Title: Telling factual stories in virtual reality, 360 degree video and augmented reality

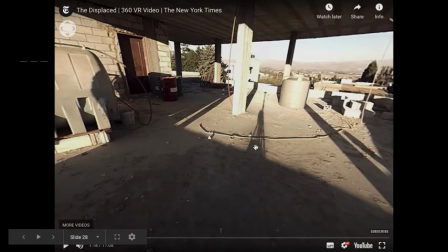(33:38)
Here we have a weird situation where we have the shadow of the 360-degree camera,
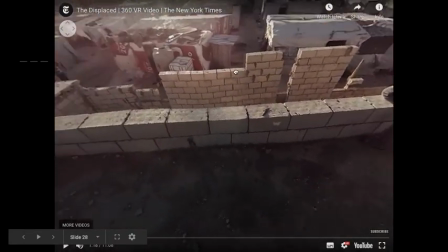(33:44)
but we can't actually see the thing that's causing the shadow.
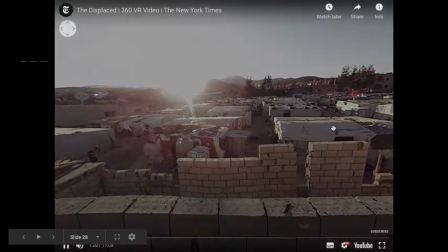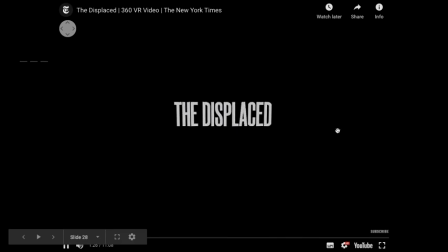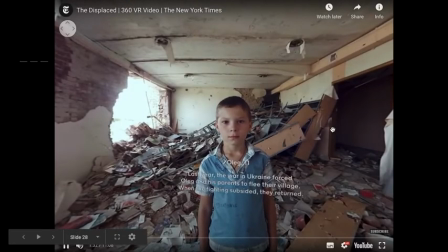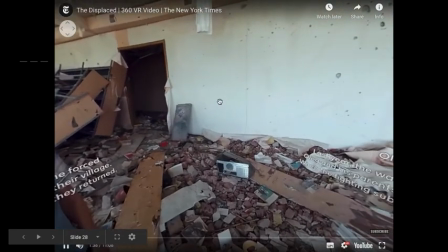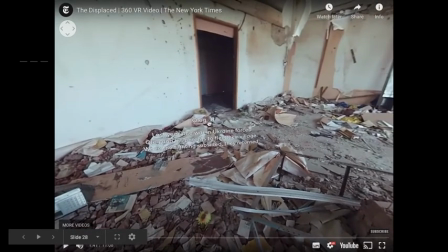(34:12)
And this is quite a common technique where the caption is repeated in different places
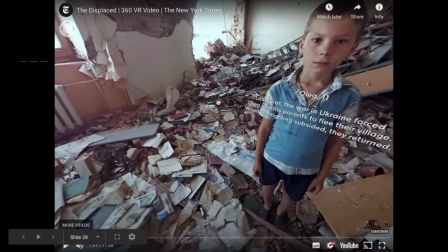(34:19)
on the screen so that it still gets read even if you're not looking at the primary focus of the shot.
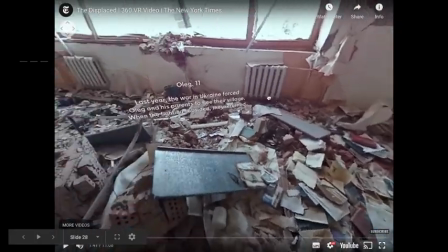(34:25)
So we've got this in 3 different parts.
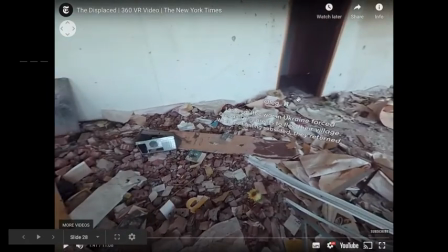(34:28)
So wherever you are, you're going to see a little bit of that text, assuming you're not looking up here or down here,
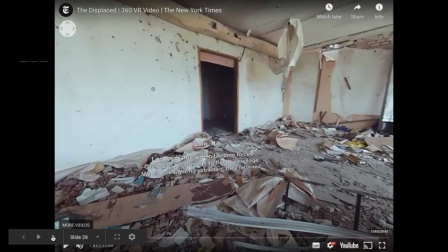(34:37)
and get that information.
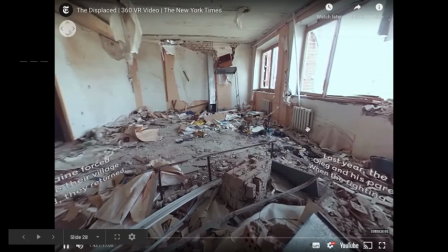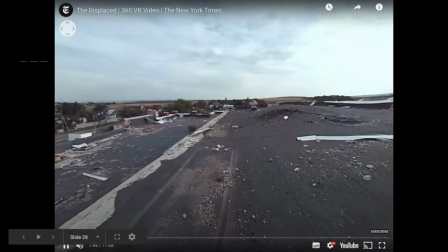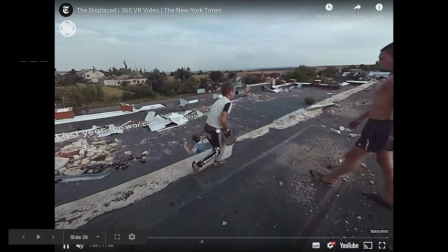(34:52) прошлом году в мое село пришла война.
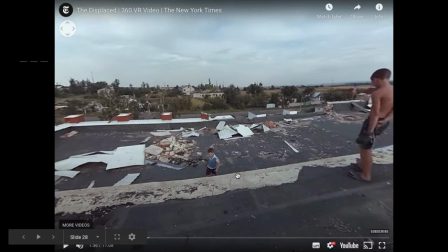(34:56)
And finally, we have some narration, some speech, which is essentially an interview with the person. And again, we're getting information that's complementary to what we're seeing on screen. What we're actually hearing is a story of what happened before the particular scenario that we're seeing in front of us.
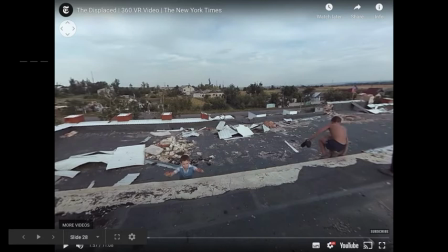(35:16)
But the scenario in front of us complements that with the current situation. There's also lots of other techniques here. We've got music, obviously, a sort of an ambient soundtrack.
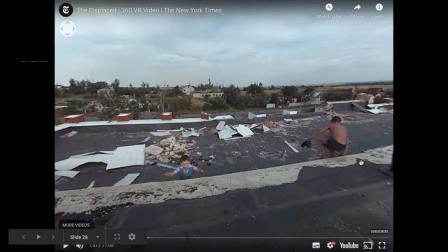(35:29)
We've got the wild track of the sounds of movement. We've got other devices as well.
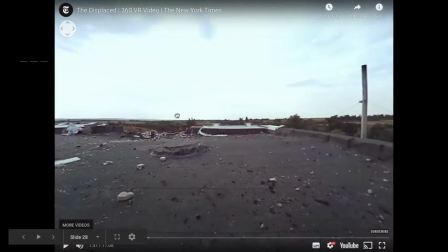(35:38)
We've got, again, some really well composed shots, which perhaps might make you less inclined to pan around.
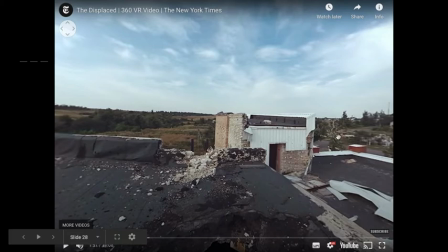(35:45)
We've got text on screen. We've got the structure of a story with titles and credits. We've got subtitles, captions, and so on.
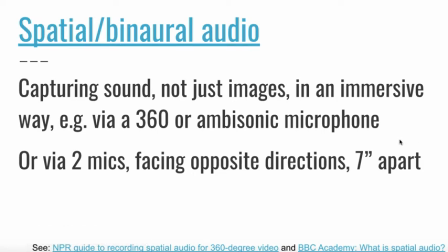(35:58)
Now, with audio, you can also start to think about audio in the sense of 360 degrees. It's not just the camera that's a 360 degree camera. Your microphone might be a 360 degree camera, or ambisonic microphone.
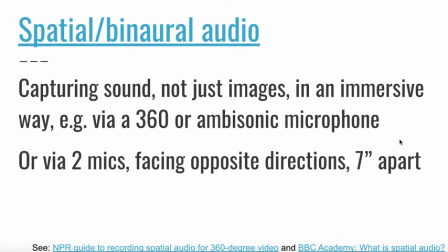(36:15)
Sorry, your microphone might be 360 degrees or ambisonic as well. Or you might use what's called binaural audio. You'll see a couple of links at the bottom there that can tell you more about these and some of the practicalities. But this is what binaural sound means.
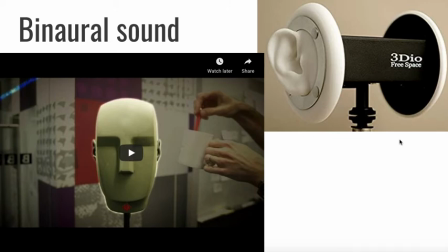(36:32)
It basically means two microphones positioned about 7 inches apart. In other words, in the positions that human ears would be, either side of the head. And this means that you are essentially recreating the human experience in terms of the way that sound travels,
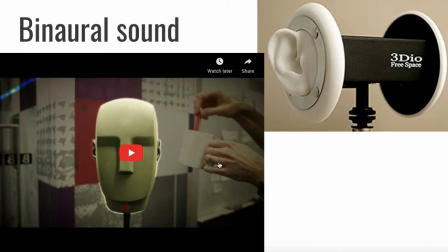(36:47)
because obviously a piece of sound in a video will reach one ear slightly quicker than the other in terms of which ear is closest. Whereas with a normal microphone, you're only capturing one particular place, and when sound hits that particular place.
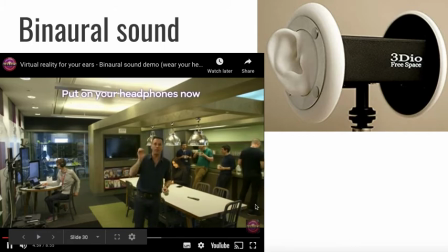(37:04) Is the time. Okay, now you are listening in binaural sound, which is all about making you feel like you're really there.
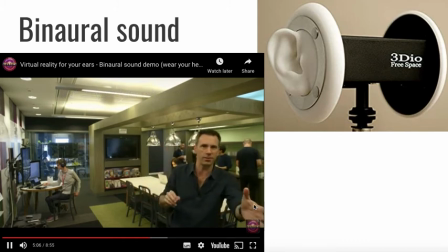(37:13) And it's so much more than just putting certain sounds into one ear and certain sounds into another.
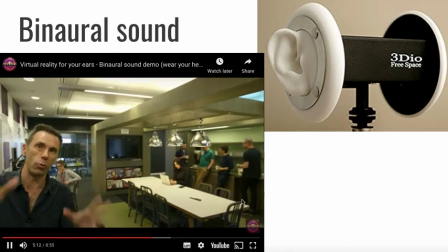(37:19) Right now, it should really feel like I'm walking closer to you around the left side of your head. It gets better because I can walk behind you and it really sounds like I'm there.